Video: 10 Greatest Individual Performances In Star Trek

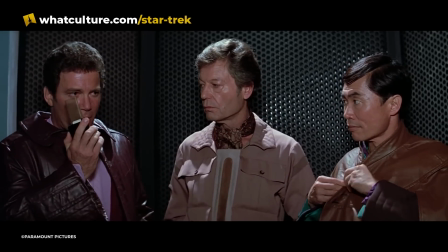0s
Thanks to Star Trek we have been blessed with so many strong, strong performances across all of the various shows and films.
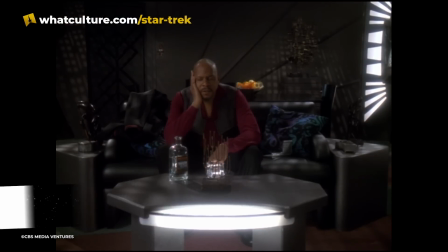6s
Now how the heck are we supposed to narrow those down to just 10? Well don't worry about it, that's my job and I'm going to look after that for you.
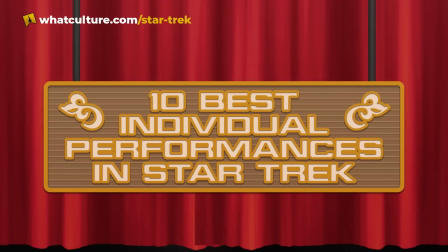13s
I'm Sean Ferrick for Trek Culture and here are the 10 best individual performances in Star Trek.
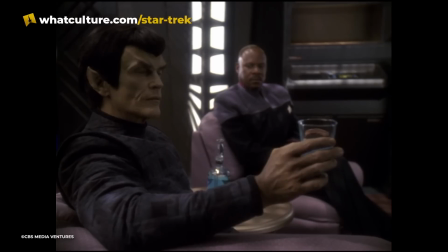19s
Number 10, I call that a bargain. In the Pale Moonlight consistently ranks among the top episodes of Star Trek overall.
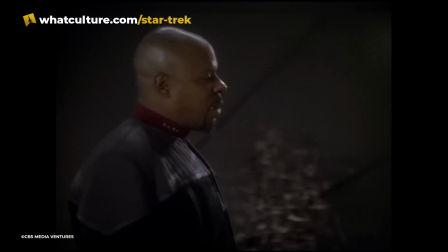26s
There's any number of reasons for this, not least Avery Brooke's stellar performance as Sisko as he sinks further and further into the plot to con the Romulans.
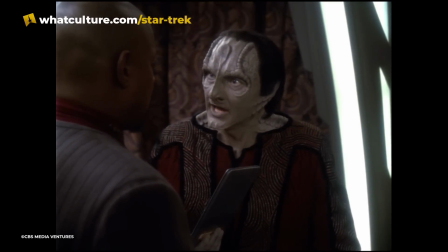33s
However, it's Andrew Robinson's Garrick who takes this spot.
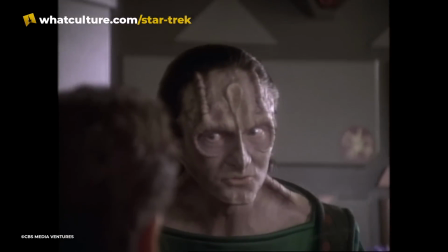37s
From the character's first appearance in Season 1's past prologue, Garrick had always held audiences with the mystery and danger suggested by his various backstories.
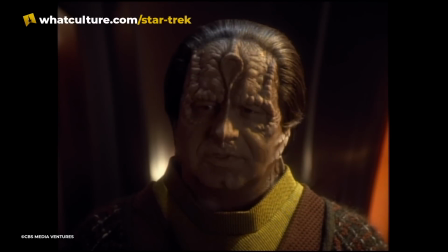45s
With the confirmation that he was a former member of the Obsidian Order, the danger doubled, but his charm never wavered.
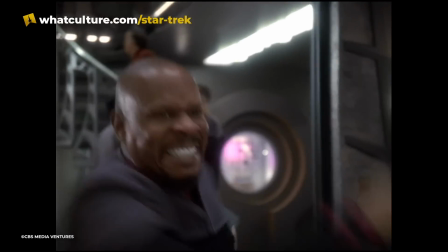49s
However, it was the reveal in the climactic scene between Sisko and Garak that truly stunned viewers.
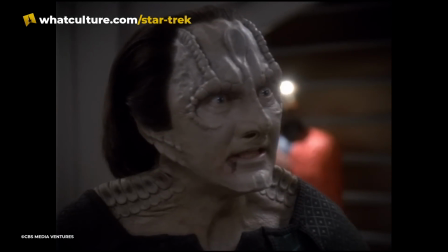55s
Sisko's rage at Garak's actions are countered with the Cardassian's cold, yet accurate, assurance that the Captain knew exactly what he was doing when he came to Garak.
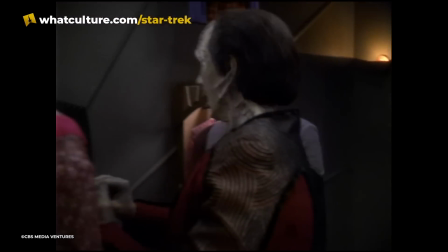63s
Robinson plays the scene perfectly. In Garak's mind, Sisko had always planned for events to unfurl as they had, and simply lied to himself to sleep at night.
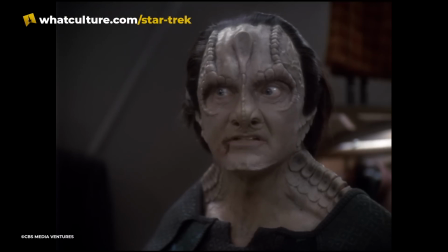70s
Garak had no such pretensions. Robinson's furious insistence of the fact, along with listing the acceptable costs of their actions, left more than one jaw on the floor.
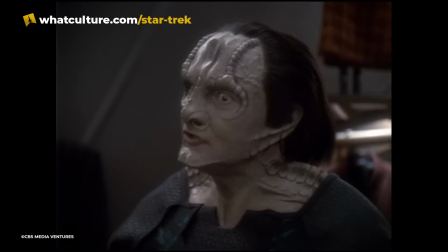78s
One of the darkest moments in Star Trek, complemented by one of the greatest deliveries from a guest star in the franchise.
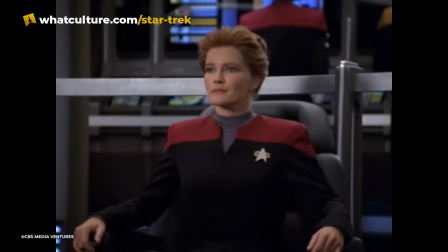84s
Number 9, Time's Up. Kate Mulgrew had an unenviable task when she was cast as Captain Janeway.
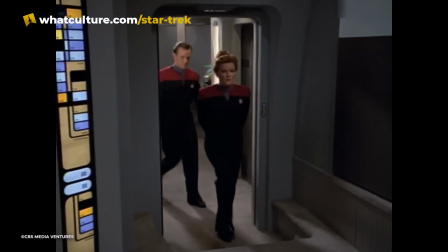89s
First, she was replacing the first actor, and then had to play catch-up on the scenes that had already been recorded.
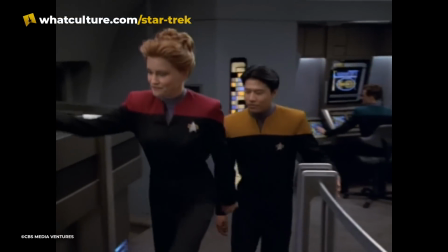94s
On top of this, Star Trek Voyager was the flagship show for the UPN, so the need for the success of the show led to executives standing on set judging her throughout most of the first season.
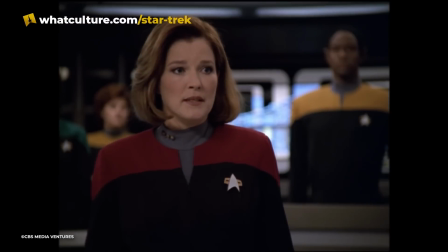102s
She more than rose to the occasion, with Janeway quickly becoming a fan-favorite character.
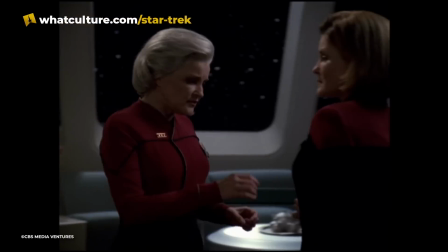106s
Therefore, picking a single performance by Mulgrew as tough How does one choose when there are options like Endgame, Pathfinder, Macrocosm and Dark Frontier?
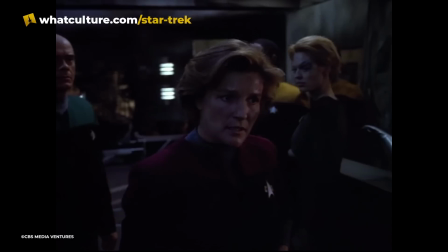114s
However, Mulgrew's performance in Year of Hell manages to rise above and is perhaps the most stressful depiction of the character through the show's seven-year run.
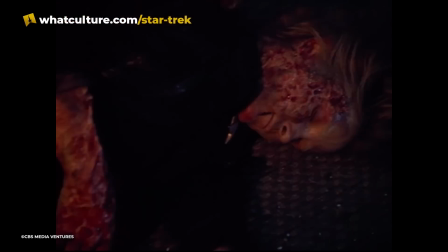122s
Her determination to keep the ship flying and the crew alive leads Janeway to take almost as much of a beating as the ship itself.
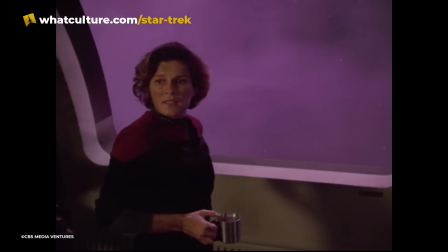128s
By the time the two-parter comes to a close, the audience had seen every variation on the captain, all in the space of an hour and a half.
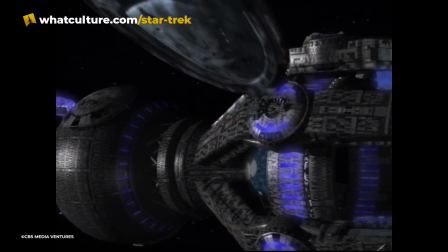134s
Her efforts to destroy the Krenum timeship culminate in the grand sacrifice of ramming Voyager into the larger vessel.
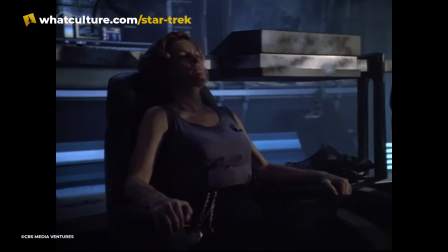139s
In a lesser actor's hands, the line of Time's Up could have earned a very cheesy review, yet there's such an earnest honesty in McGrew's delivery that it's hard not to feel it as the ship explodes.
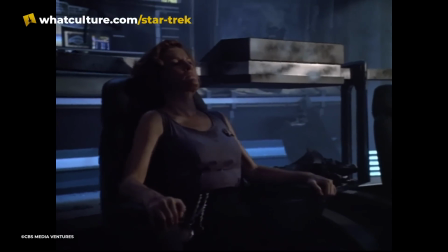148s
Yes, there's a reset button, no, it doesn't detract from a fantastic ending. Number 8, I have been and always shall be.
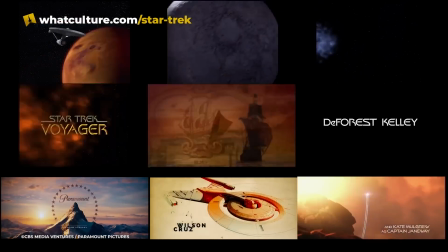155s
Oh come on, you knew it was coming. You may be surprised that it isn't higher on the list, but bear in mind there are 60 years of performances to judge here.
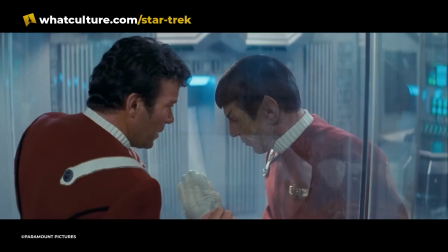163s
Leonard Nimoy's final scenes as Spock in Star Trek II The Wrath of Cannes will always rank among the most heartbreaking in the franchise, but why?
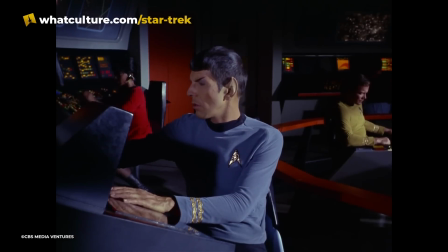169s
Simply put, we cared and we cared hard. There was the history of the character, who at this point was almost 20 years old in the public eye, added to this were the rumours,
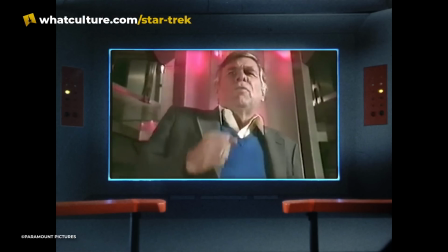177s
allegedly circulated by a disgruntled Gene Roddenberry, of the character's death before the film's release.
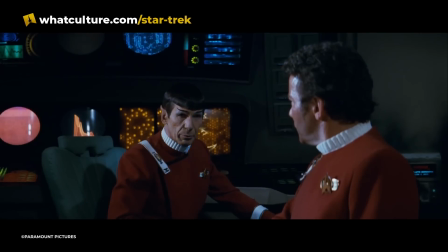182s
Nimoy had a tall order going into the film and he delivered. Spock has never been an easy character to play, as the repressed emotions within place a massive weight on the performer's shoulders.
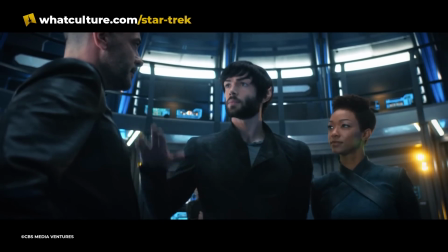191s
Zachary Quinto and Ethan Peck are both seriously impressive in their iterations of the character,
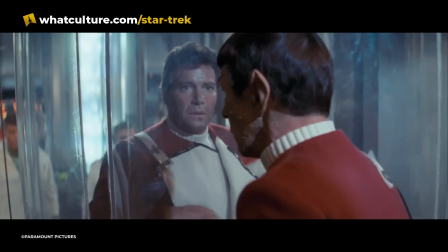196s
but Nimoy's struggle to stand, the tug to straighten his uniform, and the sightless walk toward Kirk never fail to elicit tears.
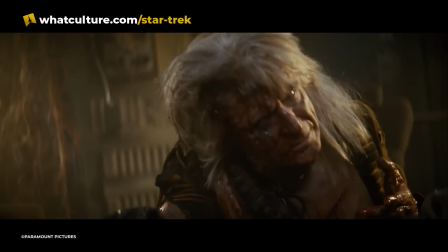203s
After all of the action and battles, after the death of Khan and the creation of a new world,
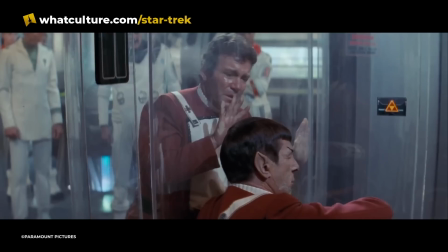208s
Spock, the oldest character in the franchise, slumps to the ground, dying of radiation poisoning.
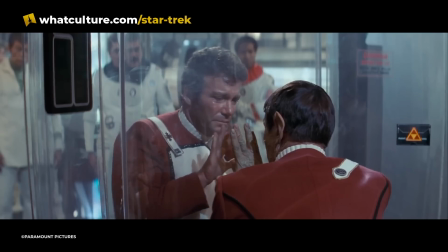213s
Much praise is given to William Shatner's reactions in this scene, and for good reason, but it is Nimoy's rasping delivery of those infamous words,
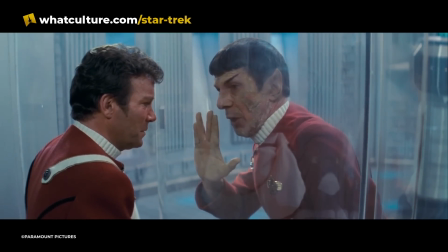220s
followed by his final, live long and prosper, that rises above the rest in this film.
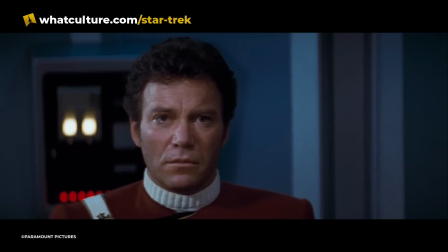225s
Of all of the souls that we've met in our travels, his was the most human. Number 7, I Created It.
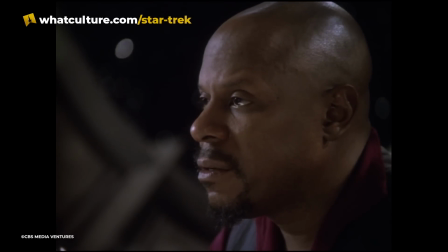231s
Now, for those of you who are wondering why Avery Brooks' performance from In the Pale Moonlight wasn't the one selected, this is why.
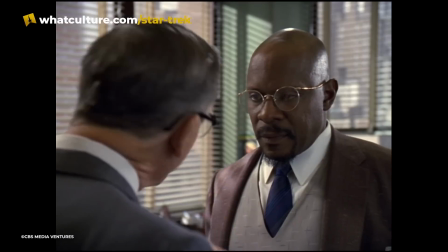237s
And, if we're all honest with ourselves, doesn't it make sense? The portrayal of Benny Russell is simply one of the finest pieces of television acting that Star Trek has ever seen.
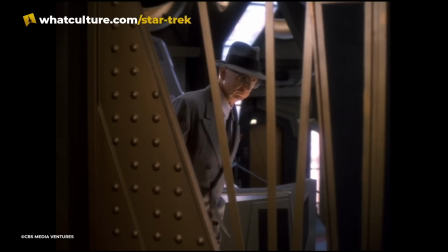245s
There's so many layers to Far Beyond the stars.